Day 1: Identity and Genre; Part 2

Clearly, animated pictures, moving things, things that reveal one thing or another in animation, and it's really important. Same with cameras. If you look at Science Out Loud, some of the other episodes, you'll see some really terrific moves with the camera, dollies. All of those things add visual interest and improve your storytelling. Locking down a tripod can also be very effective. But again, think of it as a plastic element that you can control. Don't do it just because you didn't think about it. do it after thinking about what you're doing by either moving or not moving so
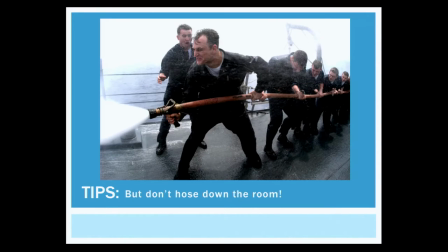1281s
why so the camera loves motion this is this is kind of the corollary to that and I don't know if if people have a lot of shooting experience or not and this isn't really strictly a class on you know the technique production techniques but this is something I really wanted to mention motion for the sake of motion is is also not terrific, not fantastic. Hosing down the room is that sort of tendency that your uncle or your grandfather has when you give them a camera to just do this all the time. And you're going like, oh, hey, I'm getting everything. I'm just getting everything here. This is fantastic. And in fact, what you get is absolutely nothing. Because there's no intentionality. There's no sort of thought to what's happening with the camera. All you're doing is making everybody seasick and really pissed that you're not focusing on anything. Motion is actually, I think a better way to talk about it in story terms is reveals. When you're moving things, you're revealing the next story element. So if I pan from our camera person over to Josh and Josh is looking over at the camera person is going like, why is he doing what he's doing? That's a story element. Whereas if I do this, I'm not telling a story at all. Same with animation, and I'm sure Josh thinks about this night and day. How do you reveal your next thing from the thing you've got? How do you go from this idea to that idea? How do you reveal using motion? Because it is moving pictures. So that's maybe a more pointed way of talking about motion in a story in story terms, revealing things. I'm going to talk just a little tiny bit about grammar
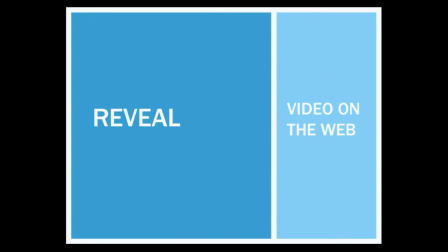1397s
and framing and stuff like that very quickly.
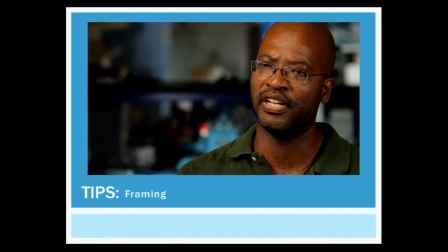1403s
This is just a still from an interview that I did a couple of years ago here at MIT, Joel Dawson, professor here. And just a couple of things to just point out about it in terms of sort of visual, just the way visually it's set up.
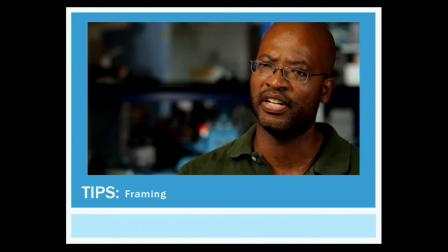1422s
First of all, you'll see that the background and the foreground are very distinct. We shot it so that the background is completely out of focus. And that's so that you know what to focus on.
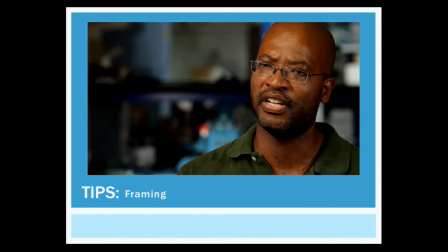1436s
That's the other thing. So we talked about reveal, the other sort of key crucial thing to think about when you're storyboarding or creating animation
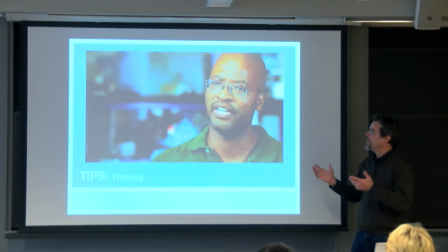1445s
or directing is how do you get people to look at what you want them to look at in the frame.
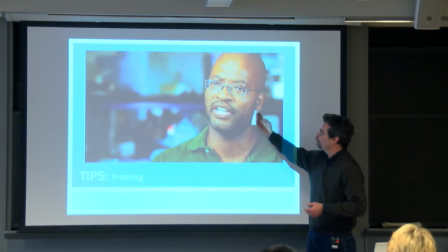1452s
One way is to foreground the foreground and let the background drop off, either through lighting or through the focus in this case, or through art direction. There are all sorts of ways to do it, but doing it is really important. The other thing is that this is a close up.
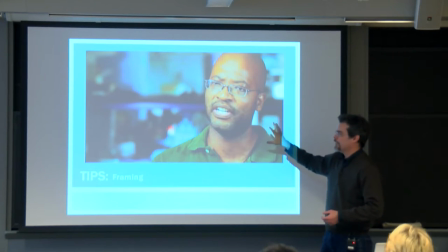1473s
It sounds kind of simple, sounds kind of obvious, but it's making a choice to go in and to find out about this guy, this person. It's not about the lab. It's not just sort of this wishy-washy moving shot of him sort of wandering around his lab doing something.